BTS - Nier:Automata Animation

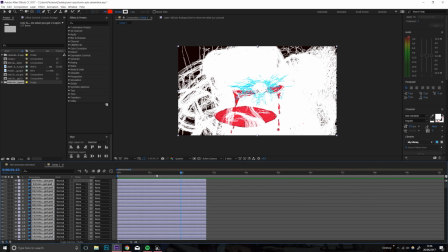(4:01)
Unless you're going for a specific sort of style, it doesn't really work, because you just get this solid white overlay,
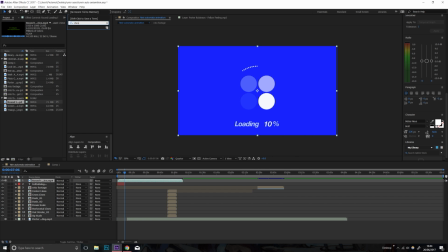(4:08)
which only really works if you want to do the old TV sort of style, but again, that can be emulated using After Effects already. Now, the main reason I've created this animation to look so strange in a way,
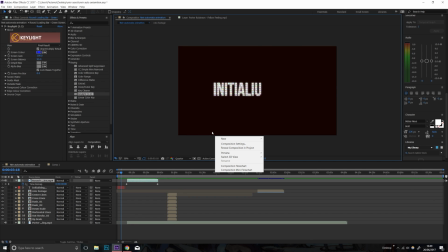(4:23)
because you've got this sort of very traditional animation going into this very digital, harsh animation, and I feel like,
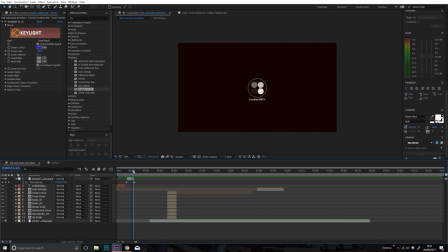(4:30)
again, it's justified when you look at the game itself. It's half gothic and half sci-fi in a way. And again, I really wanted to emulate this feeling of not only hopelessness, but in a way sort of overcoming the hopelessness.
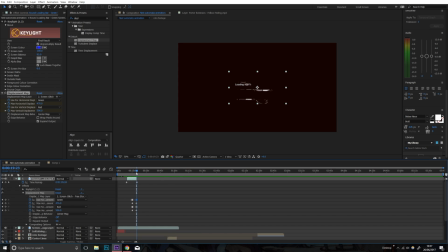(4:44)
Sort of, the rotor footage feels very, very sad in a way, because it's like lack of colour, very outlined, it feels sort of out of place.
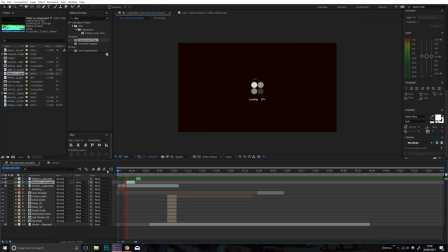(4:53)
Then you go into this sort of heavy segment where it's sort of all about the mishmash of trying to like fight these robots, essentially winning all these battles. For example, towards the end, when you see the target indicator, I had to
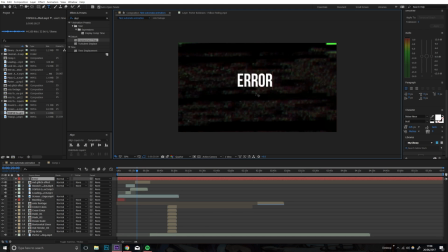(5:10)
keyframe each movement separately, as well as changing the scale so it would actually look like it is locking onto people.
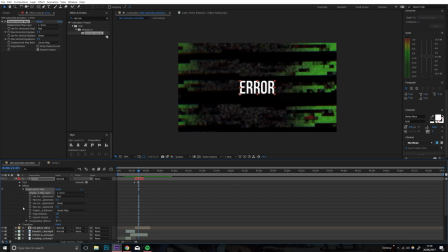(5:16)
There is stuff that I would like to change about it, but it did turn out quite well, and it does follow them how I'd like it. Throughout the entire animation itself, I think the most useful thing I found when it came to the text effects was
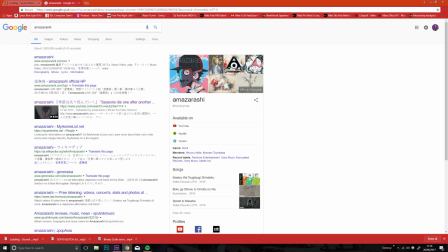(5:36)
essentially using an
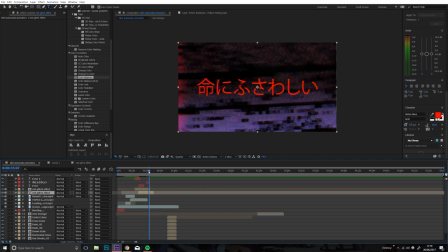(5:40)
effect called decoder in, which made it look like the words were decoding into themselves, and this really worked because it fitted the idea of it being a computer.
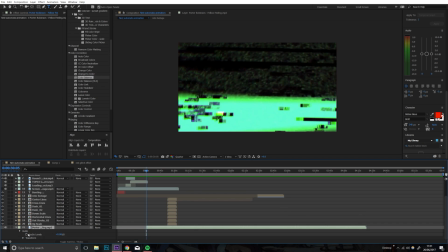(5:49)
At the beginning I used decoder in with an effect called hazard,
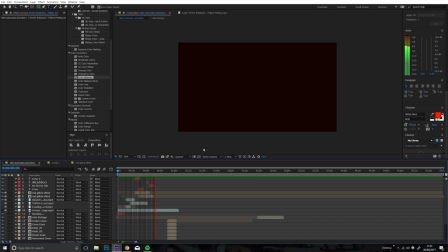(5:53)
which gave it that weird janky looking effect, which I thought looked aesthetic and cool. Further on, again, I like to use decoder in or typewriter in, just essentially depends on the state of the computer I'm trying to like show.
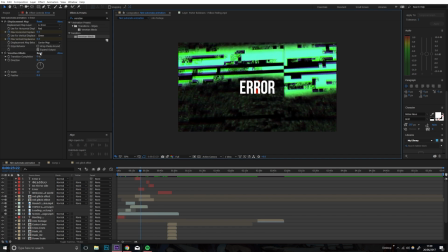(6:12)
To summarise, I'm really proud of this animation because I have worked very hard on it, I'd like to think.
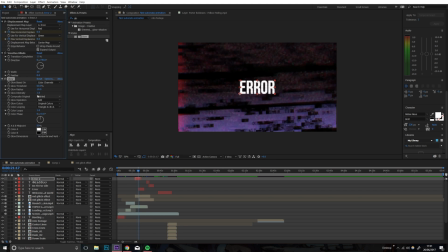(6:19)
And yes, my sort of ability is very hampered by my own experience.
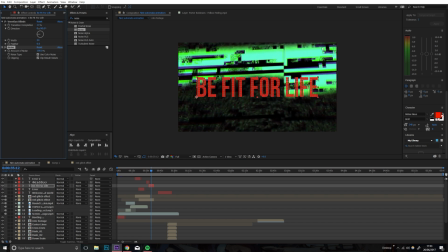(6:25)
Like, I'm not very good at this, I just tried, essentially. And I myself am happy with the result, and I hope you enjoyed it.
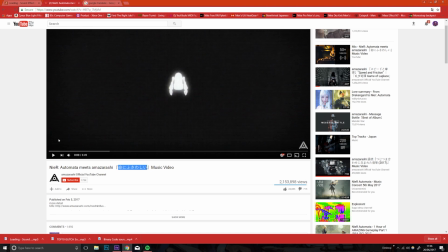(6:33)
So, if you have any questions, let me know in the comments. There will be more content coming out on this channel, and this is probably the first time you're going to hear my voice,
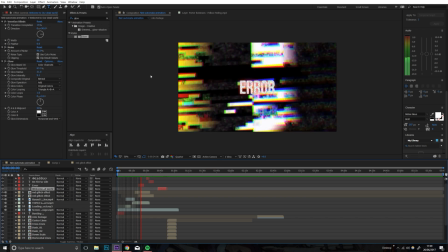(6:41)
but hopefully not the last. And yeah, if you enjoyed the video, feel free to like and subscribe.
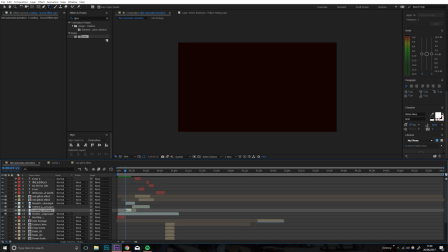(6:47)
There's a link in the description to the original video if you haven't seen it yet. I'm really proud of it, and I appreciate any feedback given. Just try and be constructive with it.
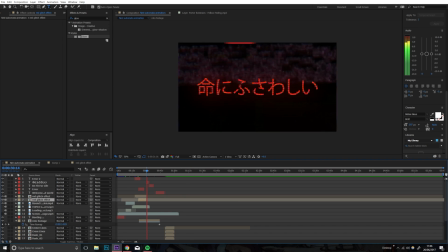(7:03)
At least let me know where I've gone wrong or I could have done something better, because I need to reflect on it, and if I can I will try and make it better.
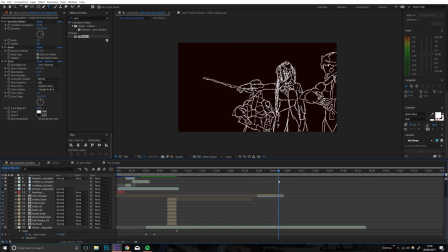(7:12)
There will be a lot more content, as I say, coming out on this video, on this channel, sorry.
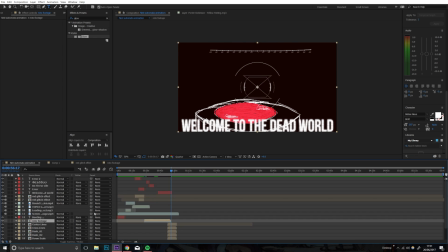(7:19)
So, nice to meet you, and I hope you enjoy my content. So, thanks for listening. I have been Ewan Pennington Jones, otherwise known as Broken Ghoul, so I shall see you later. Signing up.